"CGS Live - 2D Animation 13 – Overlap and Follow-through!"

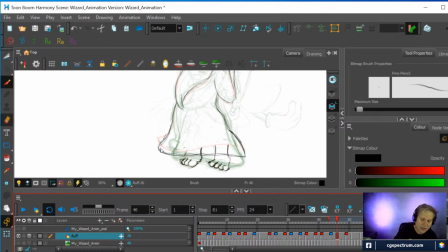3756s
And when I go to clean this up, I think it's going to look nice and smooth when I have all the drawings in there. But let's just fix up a couple things here, and then I'm going to go and move on to the beard.
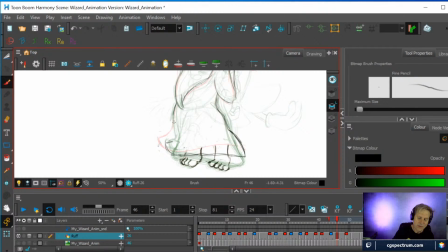3776s
And have the beard flop around a little bit. I think that'll be fun. Let's bring this down a little. I'm looking at too many drawings. There we go. So onion skinning and flipping are how you do stuff straight ahead, just for the record.
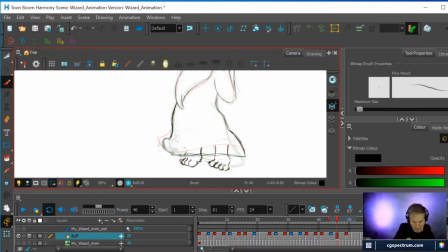3794s
Now, I used to have animation instructors tell me, turn off your backlight and just draw everything by flipping, and don't even use tracing. And I was like, what? You've got to be kidding me. And he goes, try it. It's sort of like Luke put the helmet on and just try to battle the thing using the Force.
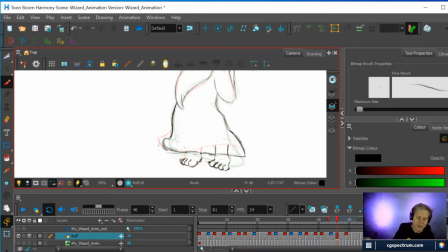3814s
But it was amazing. It was like, oh, I get it. It's complicated at first, but you're trying to draw while the thing is actually moving. That's one of the keys to straight ahead animating, is you're trying to draw while the thing is actually playing at speed.
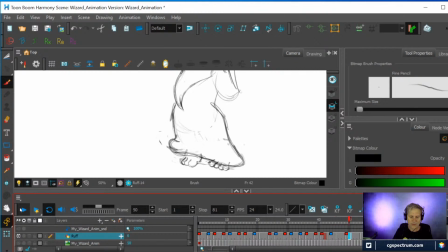3832s
Which sounds silly, sounds impossible, but that is one of the things that you want to try to accomplish when you're animating straight ahead, at least. So now I've got a little bit more of a flop with the robe.
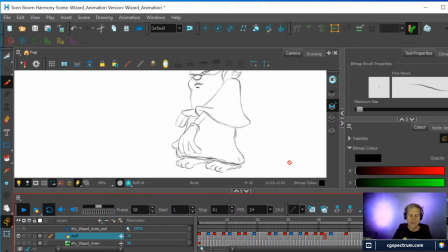3850s
I don't know if you can see that or not. It's not a thing of beauty yet, but I think it's better than it was before, where the dress, the robe, whatever it is, was just kind of hovering in space and then gently came back down. So in other words, when I first did this, I'm guessing that I just did it
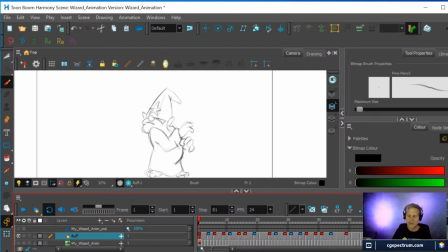3871s
with my keys first, which would have been this. So there's a drawing, there's a last drawing, and then there's keys in between. I can show you guys the keys just for fun. And then I probably just kept to that system for the whole scene.
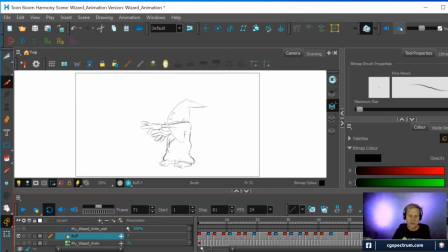3889s
So these were my keys, and I drew those first and captured the action with keys, but I drew all the overlap and follow through on those keys. Actually, let's get rid of this one. Not necessary to show that one.
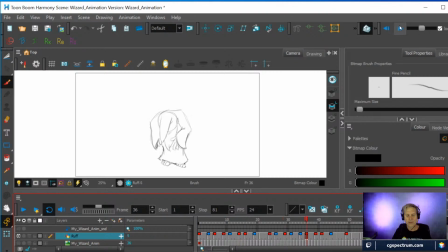3906s
And so it has this look that the overlap and follow through is being driven by the motion that's happening in the keys. It isn't actually technically overlapping and follow throughing like I would. The drawings have overlap and follow through, but the
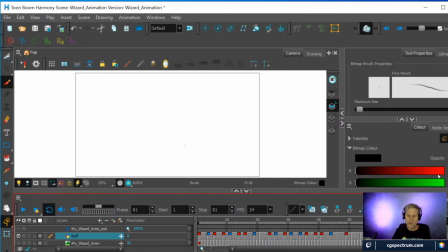3923s
actual overlap and follow through is something that I would do later which is what I'm doing now. I do it on another pass, and sometimes I do it on another level. So now, so things like the way the beard sticks to the body, which is what I'm going to do next.
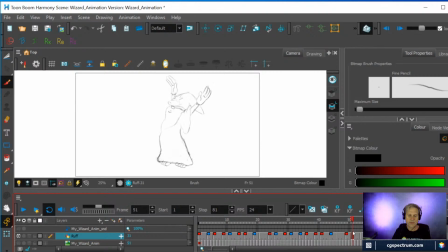3939s
You can see there's a little bit of overlap and follow through on the tip of it there. But he really swings up. Wouldn't it be great if his beard kind of buckled a little bit, just went whoof like that? So I'm going to try and do that next. And please say somebody was recording this. Actually, I guess these are being recorded, so you can see me going whoof, whoof, right?
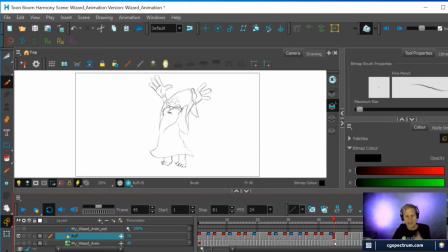3957s
But that is a technical term for what his beard is doing. Is his beard is going to go kind of fluff up, because he's really broad with his hands there. And again, I'm going to use the peak of his hands to sort of gauge
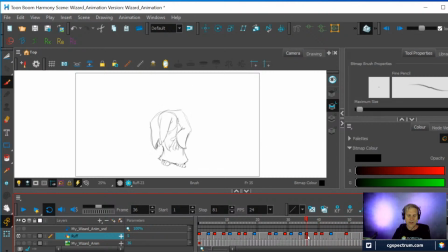3975s
how much that beard flops up and when it flops up. So I'm going to play it at speed a couple times and then scrub through it a couple times and then see what we got. So right about there, right about here is where I think his beard should flop up.
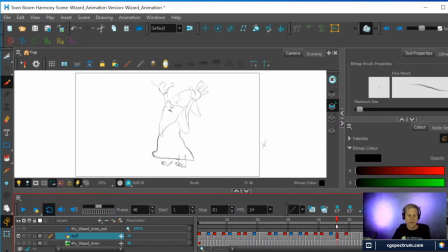3994s
So I'll look at the drawings that I currently have and then put in a key for the beard.